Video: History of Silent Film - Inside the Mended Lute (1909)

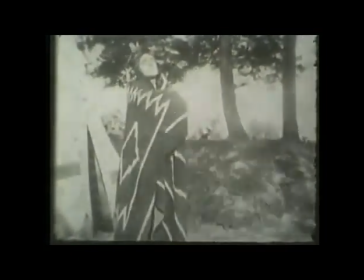262s
Consider the body language of this character's rival seen in the preceding scene.
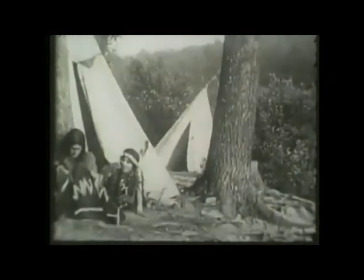267s
He hunches over Rising Moon, his shoulders arching so that he wraps himself about her, blocking her path to escape.
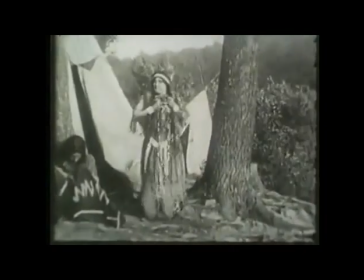274s
Here, Rising Moon exits her prison, though apparently she has so much to fear that she almost re-enters it.
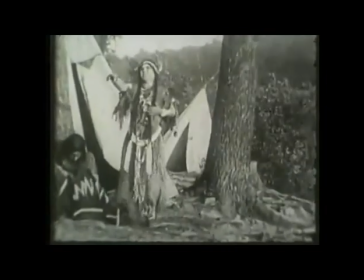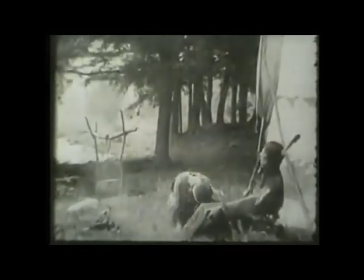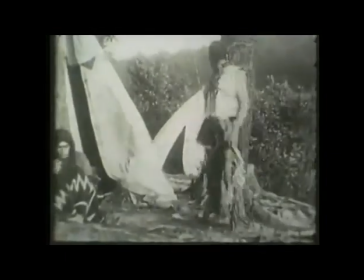294s
If the last scene with Little Bear reflected the idea of the noble savage, this scene with Standing Rock accomplishes the opposite.
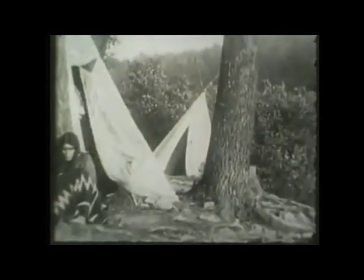302s
This is a Native American depicted as an unqualified savage, a man overcome by his own lust and willingness to resort to violence.
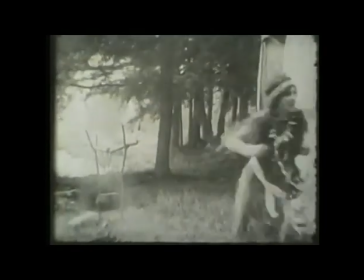313s
As we briefly cut back to Rising Moon, Griffith contrasts his opposing views of the Indians, the noble with the ignoble.
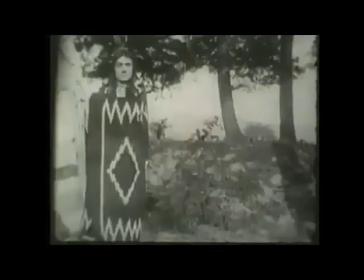324s
The body language of Little Bear once again contrasts with that of his rival. His back is rod-straight, his gestures are large and classical,
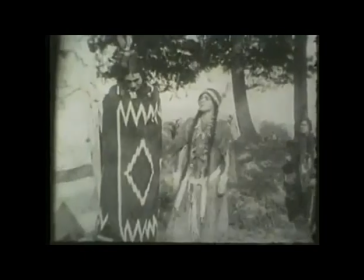333s
and he envelops his love in a close embrace, the type of which we can hardly imagine Standing Rock mimicking.
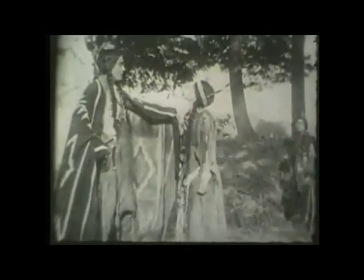343s
Important gestures in silent film.
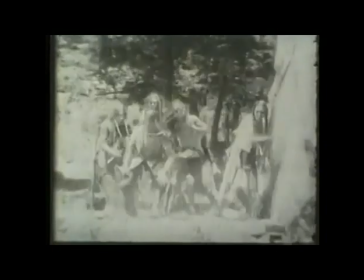350s
Again, we contrast Little Bear's nobility to Standing Rock's ignobility.
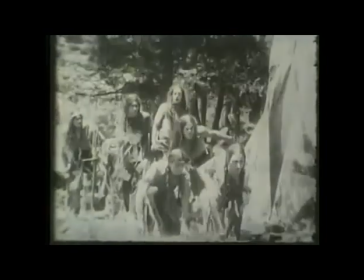355s
Backs are bent, faces aimed towards the ground in an almost animalistic display, whilst the close,
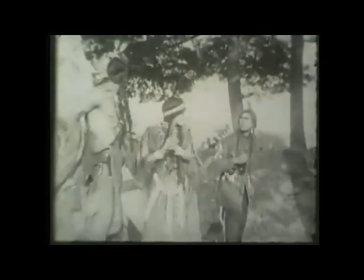362s
pack-like nature of the Indians helped to reinforce that condescending, naturalistic idea.
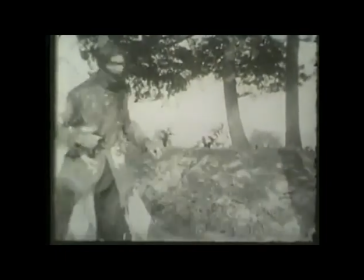368s
Of course, the audience can't forget what it is that Standing Rock is seeking for.
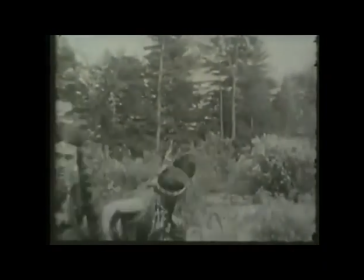374s
He's on no love quest, and surely cannot expect mutual affection, or perhaps even consent, from his new wife.
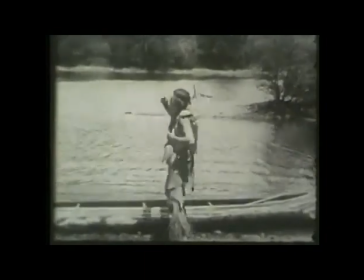382s
The animal versus the noble, Standing Rock versus Little Bear.
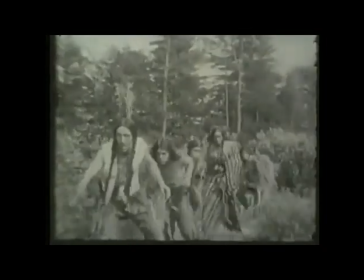387s
These two contrasting figures speak of the extremes that often dictated Native American stereotypes in popular culture.
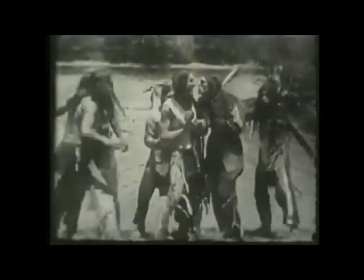395s
The Canoe Chase is the action centrepiece of this film. The action here is frantic, with a loaded kinetic energy that strips it of any seeming forethought.
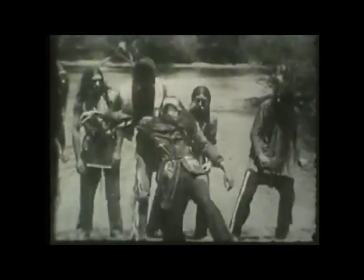407s
Standing Rock and his compatriots act almost instinctively,
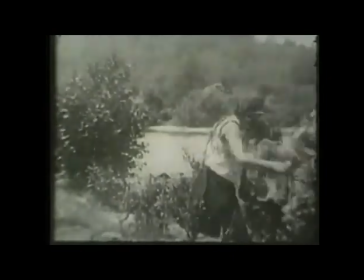410s
the murder of Little Bear's accomplice becoming yet another example of the antagonist's ignoble nature,
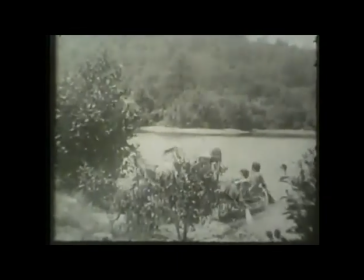416s
whilst the speed with which they move on, seemingly untroubled by the act,
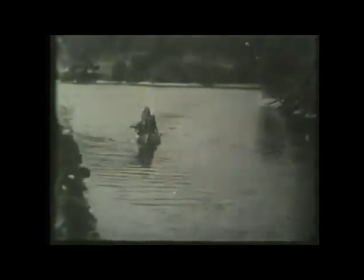421s
suggests a complete lack of personal impact, perhaps a lack of conscience even.
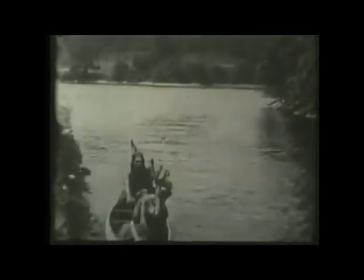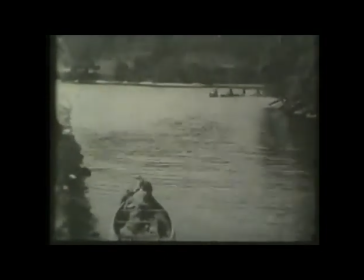432s
As Standing Rock's canoe comes into shot, we see the balance between nobility and ignobility, as Griffith saw it, laid bare on the screen.
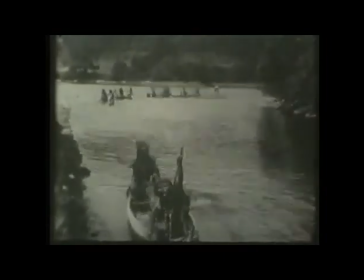441s
A young couple in love are making their escape, but they are pursued, it seems, by a much greater number.
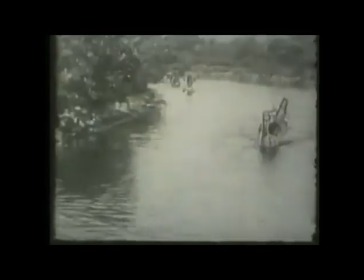447s
The balance of power is by far weighted in Standing Rock's favour.
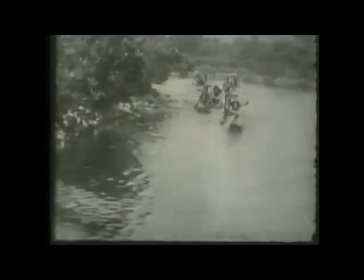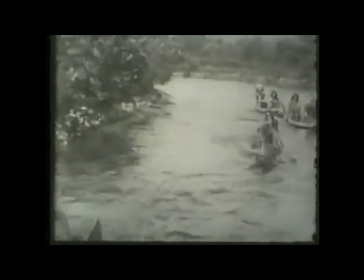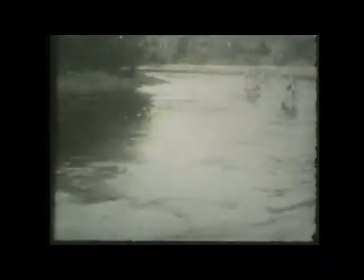463s
The shot of canoe after canoe reinforces the point.
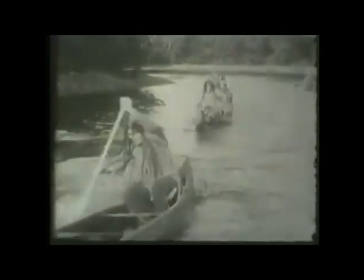468s
Wave after wave after wave of enemy canoes loaded with racial ideas glide past the camera.
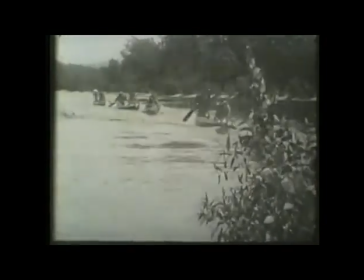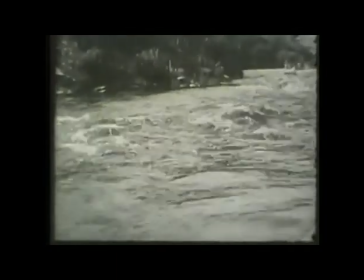482s
The water gets visibly choppier, suggesting increased danger.
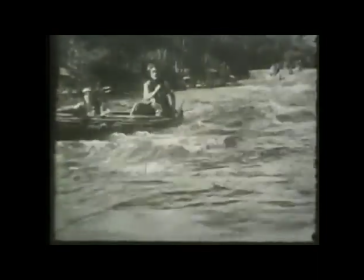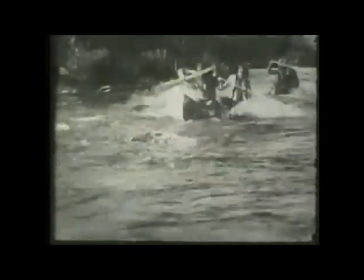492s
And then? nothing fade to black end of narrative no resolution did little bear and rising moon make their escape perhaps
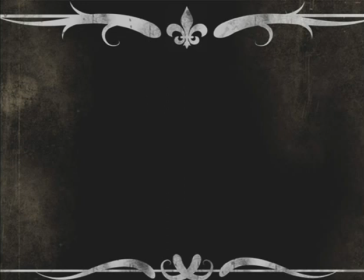504s
the audience will ask itself that question or perhaps they will ask themselves what might have happened if they were captured would little bear have been put to death